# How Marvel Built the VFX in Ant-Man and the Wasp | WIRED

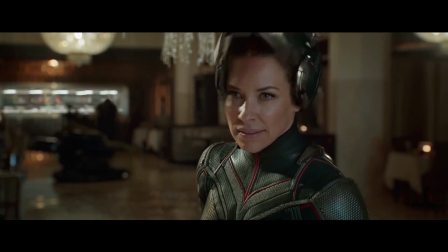The fight scene in the lobby, it's the first time we see Ghost. There would be a hero take on her performance,
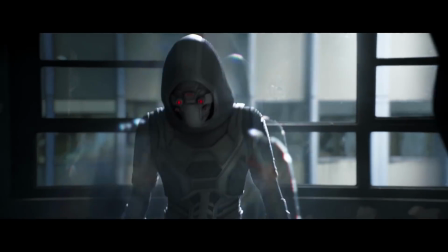but the visual effects facilities would take all of the other takes that were surrounding it that weren't maybe the hero take used,
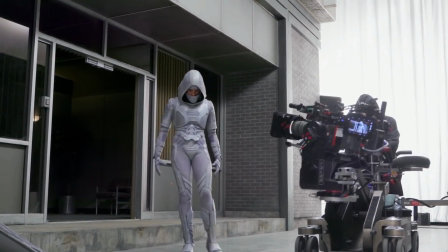and use that to anticipate or follow the actual solid version of Ghost.
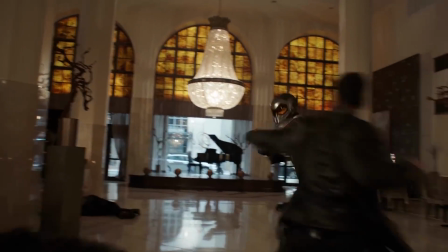For me personally, the reason why I love that scene so much is the first time we get to see Wasp being the total badass that she is.
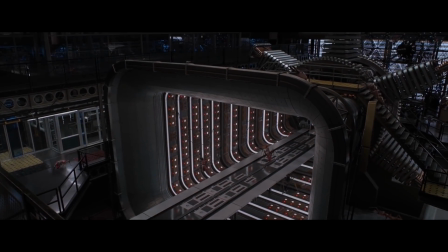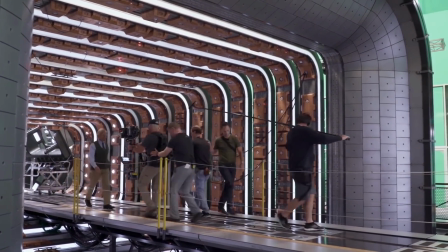The interior of the lab was built on a sound stage in Atlanta, which is where principal photography happened.
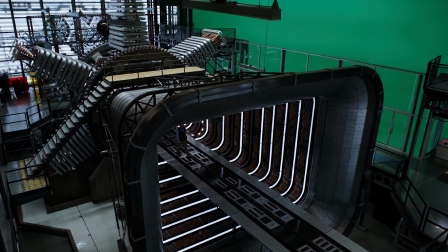Double A batteries that had been scaled up in the background to imagine that Hank
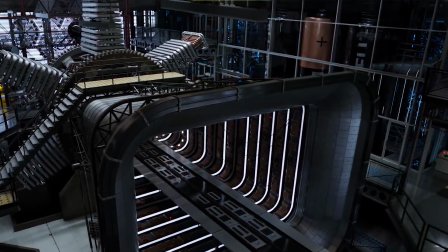was feeling the entire lab off of these tiny little double A batteries that he had blown up.
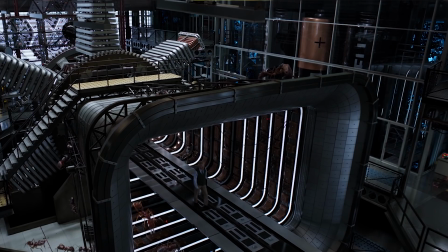But the good thing about ants is that there's lots of reference about how they move, how they walk.
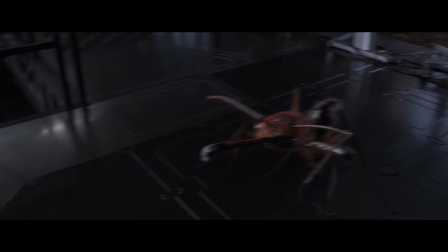There's lots of photography available online to know really how their movements work.
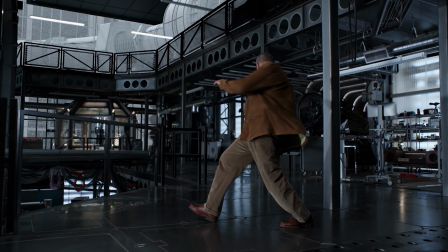For example, there's a scene where Dr. Bill Foster is surrounded by the ants and he just acted that out as if they were there.
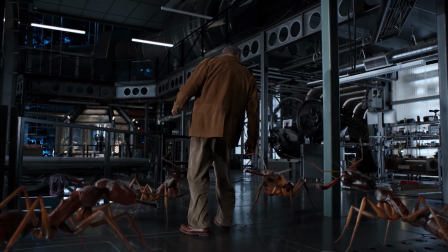And then a Cinecite put the ants back in after that.
There it is. There's a breach.
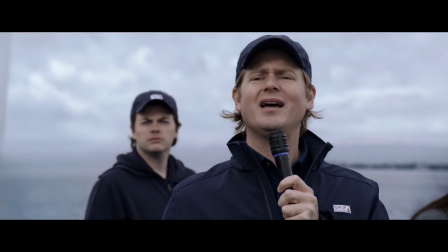What the?
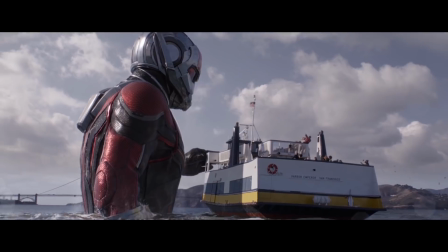There's a scene at the end of the movie where the ants are in the where Ant-Man needs to follow the bad guy to go get the lab that he had stolen.
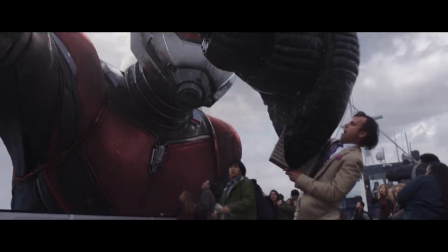So he goes out into the bay, he's using so much energy as Giant-Man that he can barely
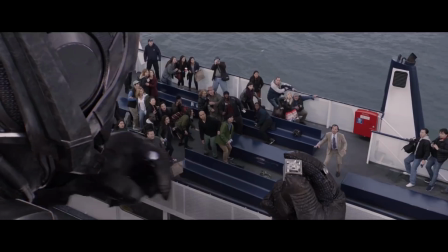keep himself together and then he falls back into the water and it's a comic scene,
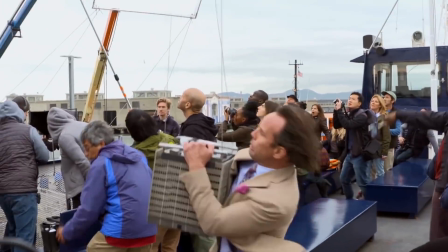it's really funny. I think that scene from a story point of view is really important.
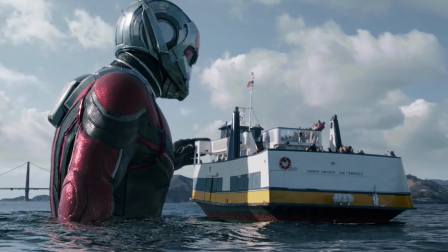That scene ended up getting replaced digitally just to make it feel as integrated as possible.
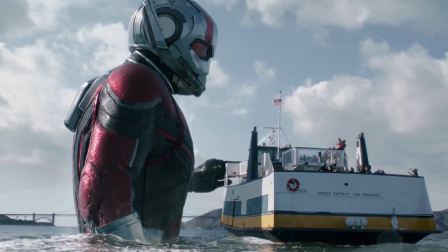So, some of the water that he interacts with is replaced, the skies are all replaced, he's a full CG character.
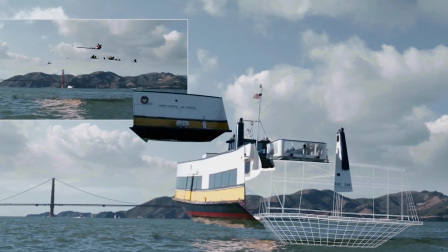In reality, if you've ever been swimming in the Pacific off of California, you know that it's a very murky type of water.
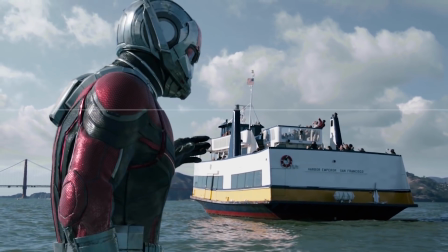It's not like the Caribbean, you can't see very far. And so I think they did a good job at showing how murky it was. I think if it was true to form, you probably wouldn't have seen anything.
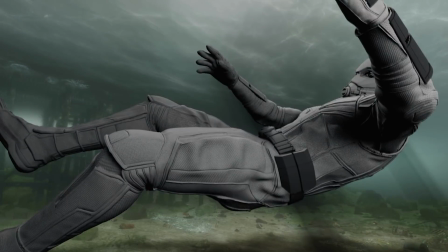But what I think is funny about that particular shot is how much detail that they built, built, how much of the bay they built, how much of his suit and how much they rendered and all of that.
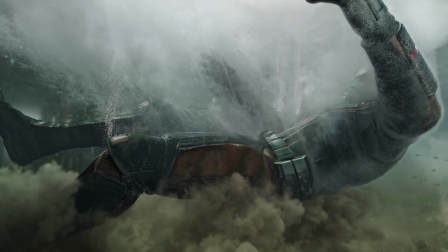And then in the end they kind of did a wash deleting all of that great details because you wanted to give it the, you know,
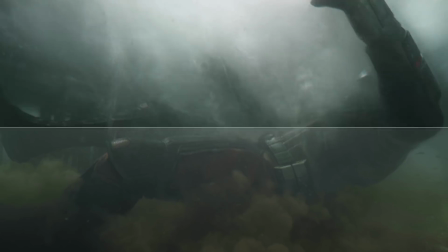realistic quality of feeling like the murky Pacific Ocean that's outside of San Francisco.
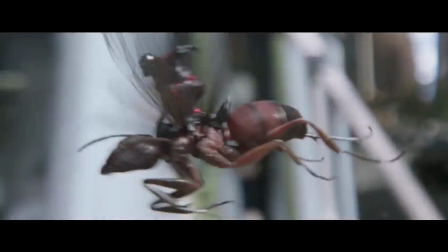The important thing when Scott is bigger, when he's small,
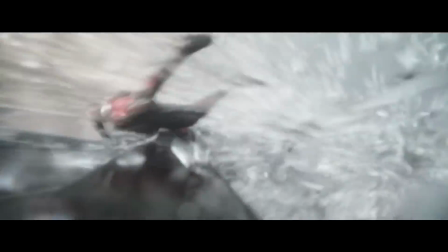to keep in mind is to make sure that his movement and his animation reflects the scale that he's at.
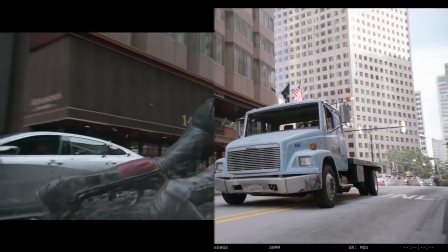It adds to the feeling of like a ginormous character and when they're tiny, like an insect, they can get around and move quicker.
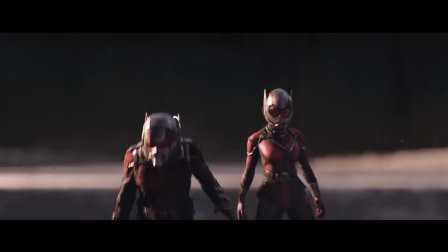So when the animation teams tackle either Giant Man or Ant Man,
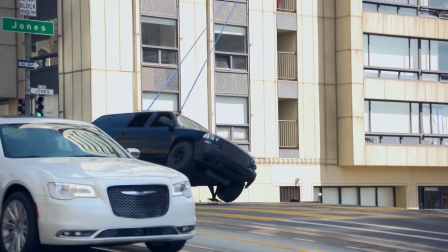they have to keep in mind not just scaling their movements in space, but also to scale their movements in terms of time.
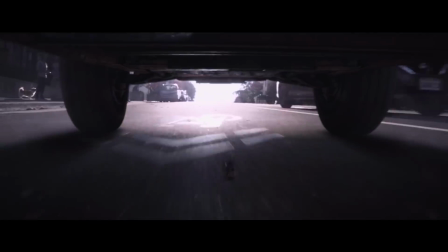This is a scene where Luis is traveling through the streets of San Francisco and he gets shrunk to match back size.
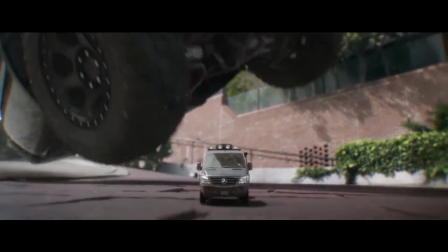The shot where he's coming down the street is one of the few shots in the film where we actually did use a Frasier lens on a car and rolled it along the edge of the street to get the background plate reference that we needed so that we could feel that the street surface was actually Ant-Man size and that you as an audience member had gone to Ant-Man size as well.
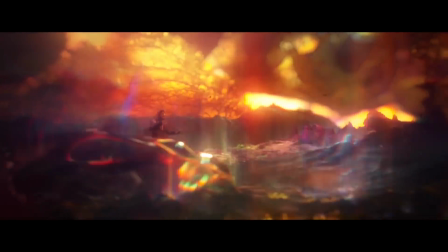In the case of the dive into the quantum realm, you have to convincingly show,
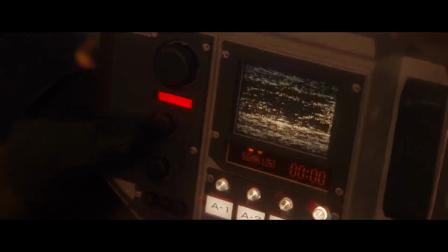in a photorealistic way, a dimension that, of course, one could never experience in real life.
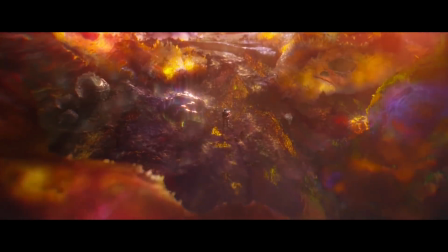The teams took great care to figure out all the different levels of the quantum layer.
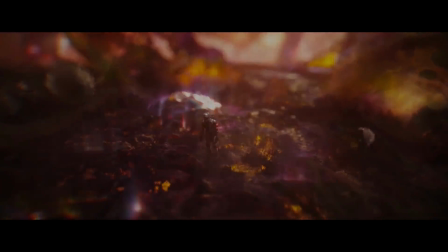So first you go through a bacterial level, which we call the tardigrade level internally.